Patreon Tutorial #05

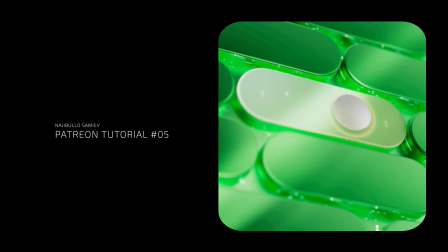Hi, my name is Najibulo. This is my 5th lesson, and in this video, I will show you how I created a simple toggle switch button using materials and lighting. I'll explain everything step by step so it's easy to understand, even for beginners.
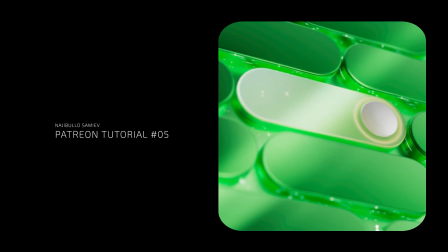Thank you for your support. Enjoy watching. Let's get started.
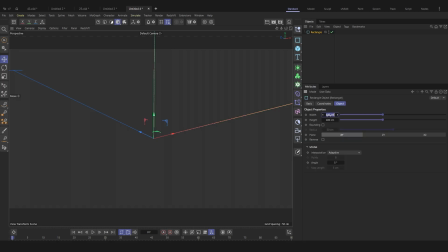Create a rectangle. Set the width to 150, height to 50, and rounding to 25.
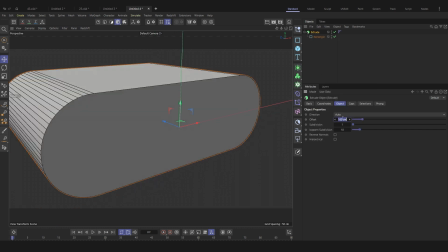Hold down Alt and click on the Extrude tool. In the settings, set direction to Z. Set offset to 2.
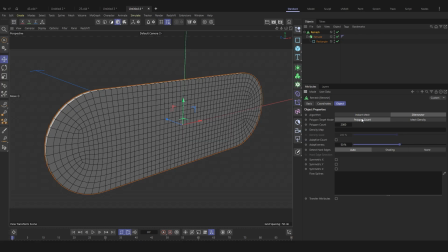Add a remesh. Choose the polygon count type. This helps clean up the geometry. Add subdivision surface. Apply a subdivision surface to smooth the object.
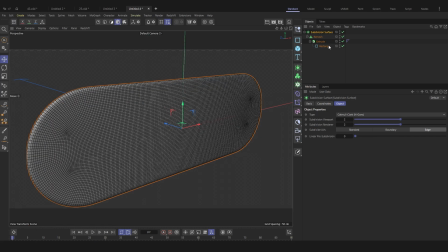Then use Connect to combine everything.
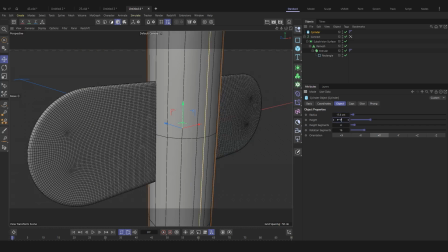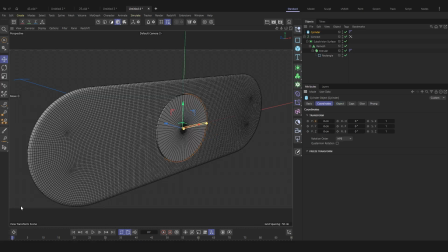Animate the cylinder along the X-axis so it moves across the button.
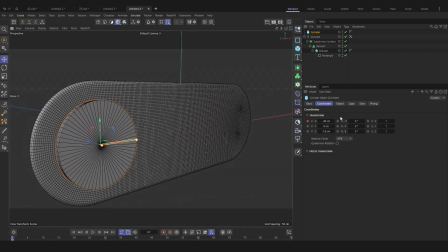Add a small bevel to soften the edges and make it look more realistic.
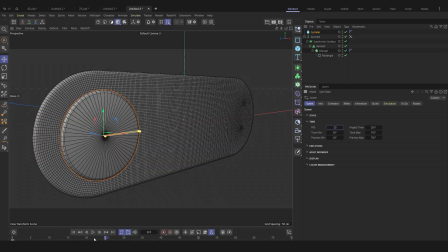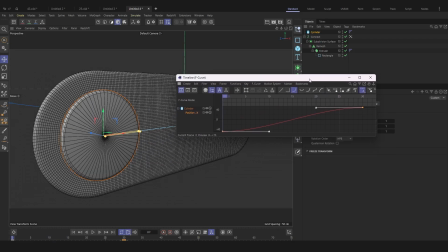In the animation graph, adjust the curve so that the cylinder starts moving fast and then slowly comes to a stop.
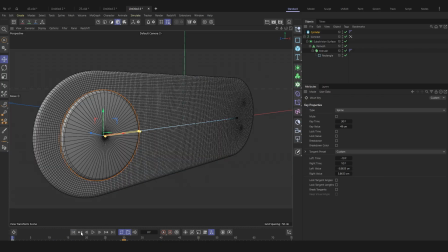This creates a smoother and more natural animation.
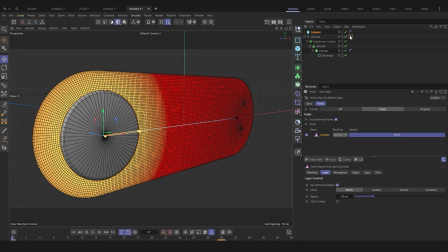Let's continue. Add a cylinder to the vertex map as a mask. This allows you to define a specific area using the cylinder shape.
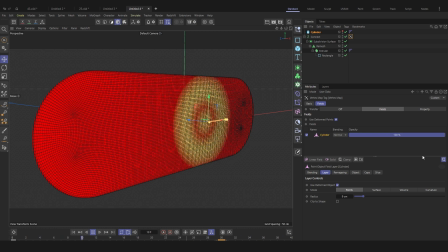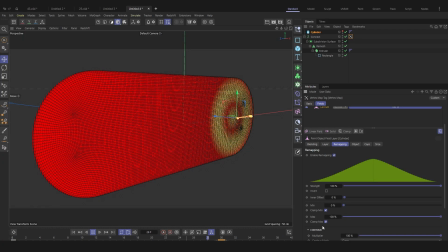In the remapping settings, choose a curve to create a smooth, circular falloff in the mask. This makes the effect look more natural and soft.
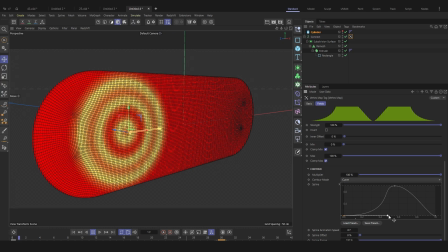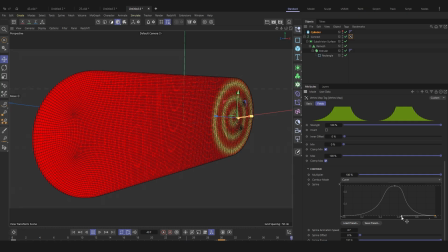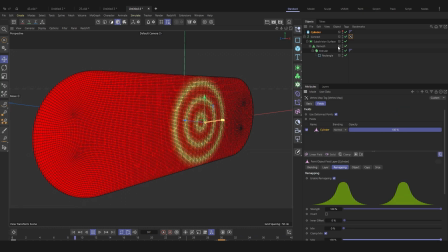To make the vertex map appear gradually, animate the opacity parameter in the vertex map tag, for example from 0% to 100% over time.
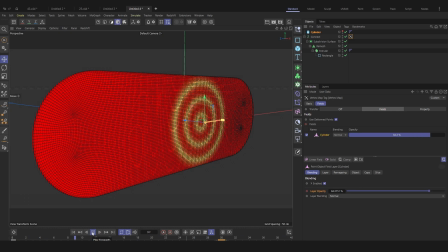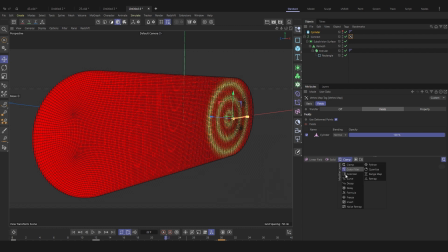For a more dynamic look, I added a slight pulsation using a formula field. The formula creates small oscillations, so the mask gently breathes over time.